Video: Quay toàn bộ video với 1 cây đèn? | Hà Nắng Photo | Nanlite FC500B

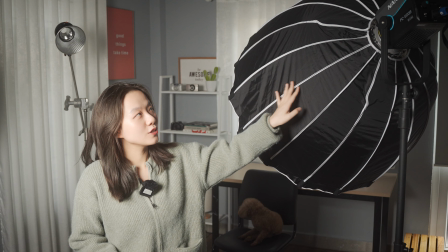(4:10)
Thì mình sẽ set up nó ở một cái góc chéo chéo so với chỗ ngồi của mình. Ngồi đây chẳng hạn. Thì thường là mình sẽ để nó chiếu vào cái góc mặt bên này. Đây là cái góc mặt đẹp của mình này. Đấy. Thì ánh sáng nó sẽ chiếu vào đây và mình sẽ để máy quay ở trước mặt nhé. Cái cây đèn mà mình đang dùng ở đây là cây đèn Nanlite FC500B này.
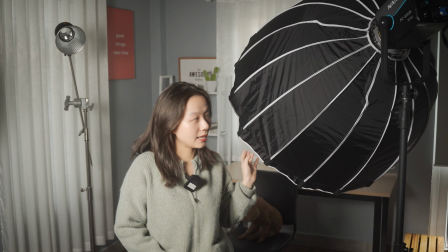(4:27)
Và mình sẽ dùng kèm softbox của Nanlite luôn.
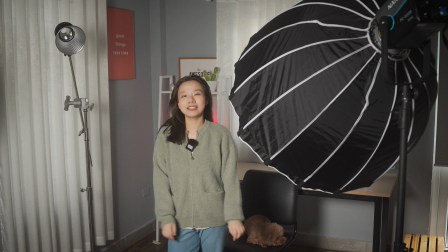(4:30)
Và thường là để cái khung hình của mình nó thú vị hơn một chút thì ở đằng sau mình sẽ nhấn nhá thêm một cái cây đèn có thể đổi màu, một cây đèn RGB. Đây, mình sẽ bật cho mọi người xem nhé.
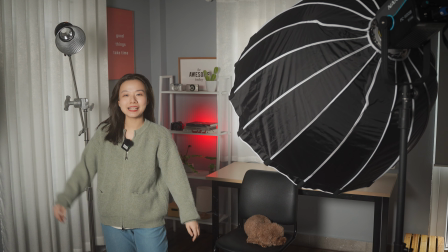(4:44)
Ok, và bây giờ thì chúng ta sẽ cùng xem lại thành quả cái setup này nhé. Ở đây chính là cái thành quả cái setup của chúng ta.
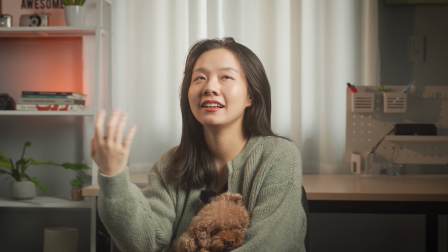(4:51)
Đấy, thì các bạn thấy là đây chính là cái ánh sáng gọi là signature trong hầu hết tất cả những cái video YouTube của mình.
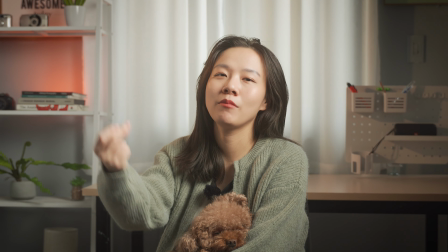(4:58)
Đấy, mọi người sẽ rất là đơn giản, một cây đèn, một cái parabolic. vẽ được.
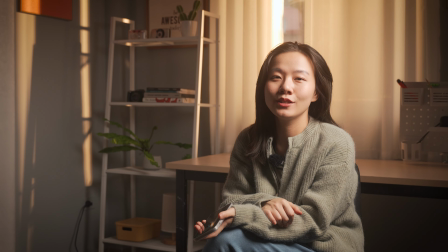(5:04)
Cái setup thứ ba là cái setup mà mình thường sử dụng để quay những cái nội dung mà truyền cảm hứng hay là podcast. Thì khi mọi người nhìn thấy khung cảnh này chắc là mọi người sẽ nghĩ đây là ánh sáng tự nhiên đúng không? Nên mà để mình cho mọi người xem ánh sáng thực tế nhá.
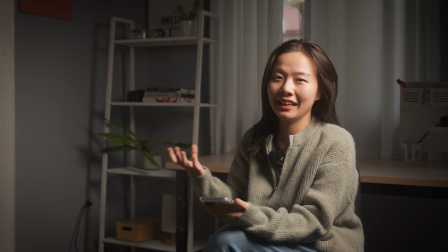(5:19)
Đây, thì đây mới là cái ánh sáng thực tế mà mình có khi mà mình ngồi quay trong cái căn phòng này.
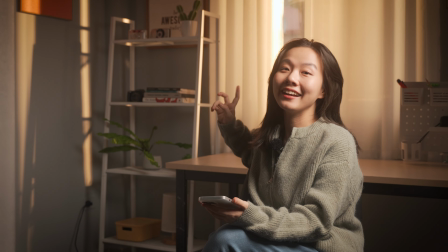(5:24)
Thế còn cái ánh sáng được tạo ra từ cái cửa sổ này thì thật ra là mình đã set một cái đèn ở đó. Thì mình sẽ để cái cây Nanlite FC500B này ở ngoài ban công này.
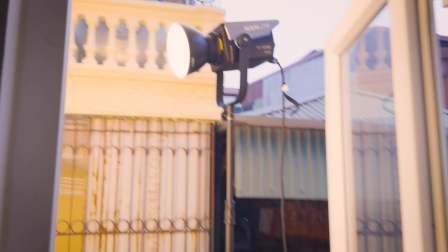(5:33)
Mình sẽ đi ra ngoài ban công nhé.
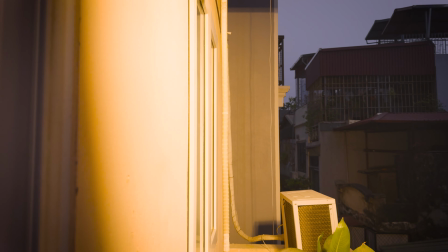(5:35)
Và mình sẽ đánh nó xuyên qua cái cửa sổ, chiếu vào cái cửa sổ này, chiếu vào trong nhà này.
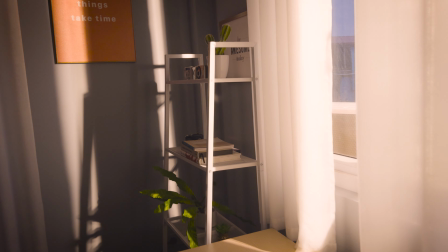(5:43)
Đấy, để mọi người dễ hình dung. Nó sẽ tạo thành những cái vệt nắng tương tự như là cái ánh nắng hoàng hôn buổi chiều.
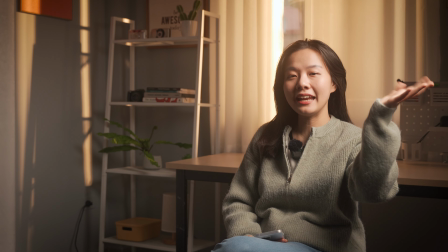(5:51)
Còn ở phía bên này thì mình sẽ thêm một cây đèn nữa, mình sẽ đánh nhẹ vào để sáng mặt mình.
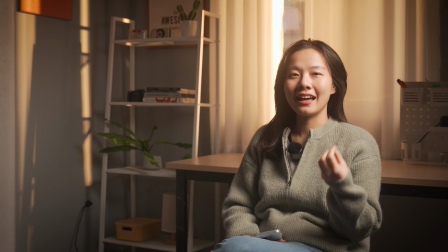(5:56)
Đấy, thì như mọi người thấy là cái ánh sáng này nó khá là giống như ánh sáng trong các cái bộ phim đúng không? Nó có một cái hơi hướng gọi là cinematic một chút.
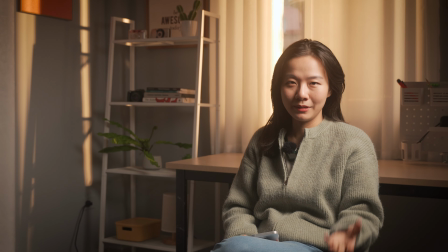(6:03)
Thì mình sẽ sử dụng để chia sẻ những cái nội dung mà nó mang tính chất là truyền cảm hứng này, những nội dung podcast này, chia sẻ về câu chuyện mà mình muốn truyền tải đến các bạn.
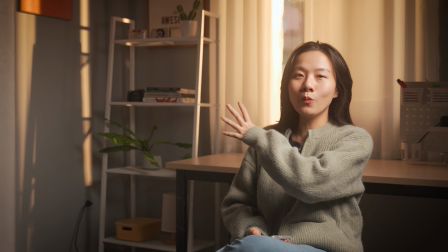(6:11)
Thì cái bối cảnh này mọi người có thể thấy là nó giống như là một cái buổi chiều muộn đúng không? Ánh sáng chiếu vào khung cửa, có vệt nắng các thứ.
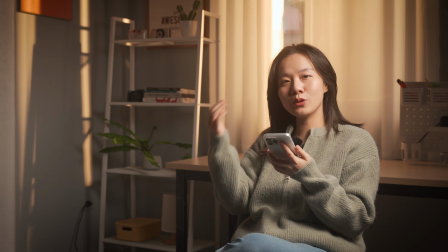(6:18)
Và nếu mà mình muốn cái bối cảnh nó mùa đông hơn một chút ý, trông nó lạnh lẽo hơn một chút ý, thì mình hoàn toàn có thể tăng nhiệt độ màu cây đèn lên.
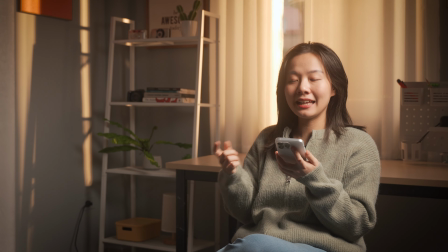(6:25)
Bây giờ thì mình đang để là 2700K nhá, mình sẽ tăng thử lên 6500K nhá.
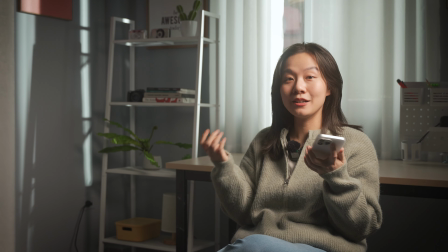(6:34)
Đấy, thì như mọi người thấy là cái ánh sáng nó đã xanh và lạnh hơn một chút rồi. Đấy, mình muốn nó ấm hơn thì mình có thể đẩy về.
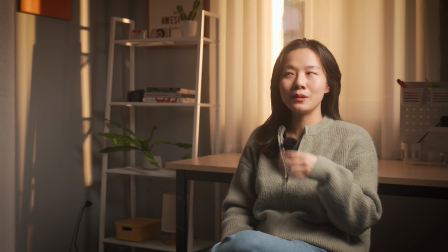(6:40)
Bây giờ thì mình sẽ cùng nhau xem một vài cái thành quả của cái setup này nhá.
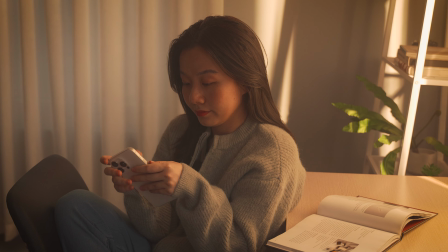Vừa rồi thì mình đã chia sẻ với mọi người tất cả những cách setup của mình trong những cái định dạng video mà mình thường chia sẻ lên trên các kênh. Nếu như mọi người yêu thích những cái nội dung về chụp ảnh sản phẩm, những cái nội dung về quay video thì mọi người có thể like và subscribe và nhấn chuông để mình có thể cập nhật những cái nội dung mới cho mọi người hàng tuần nhé. Ngoài ra thì mình cũng có những cái khóa học về chụp ảnh sản phẩm và quay video ngắn thì mọi người có thể tham khảo đường link bên dưới. Còn bây giờ thì xin chào và hẹn gặp lại các bạn trong những cái video tiếp theo. Bye bye!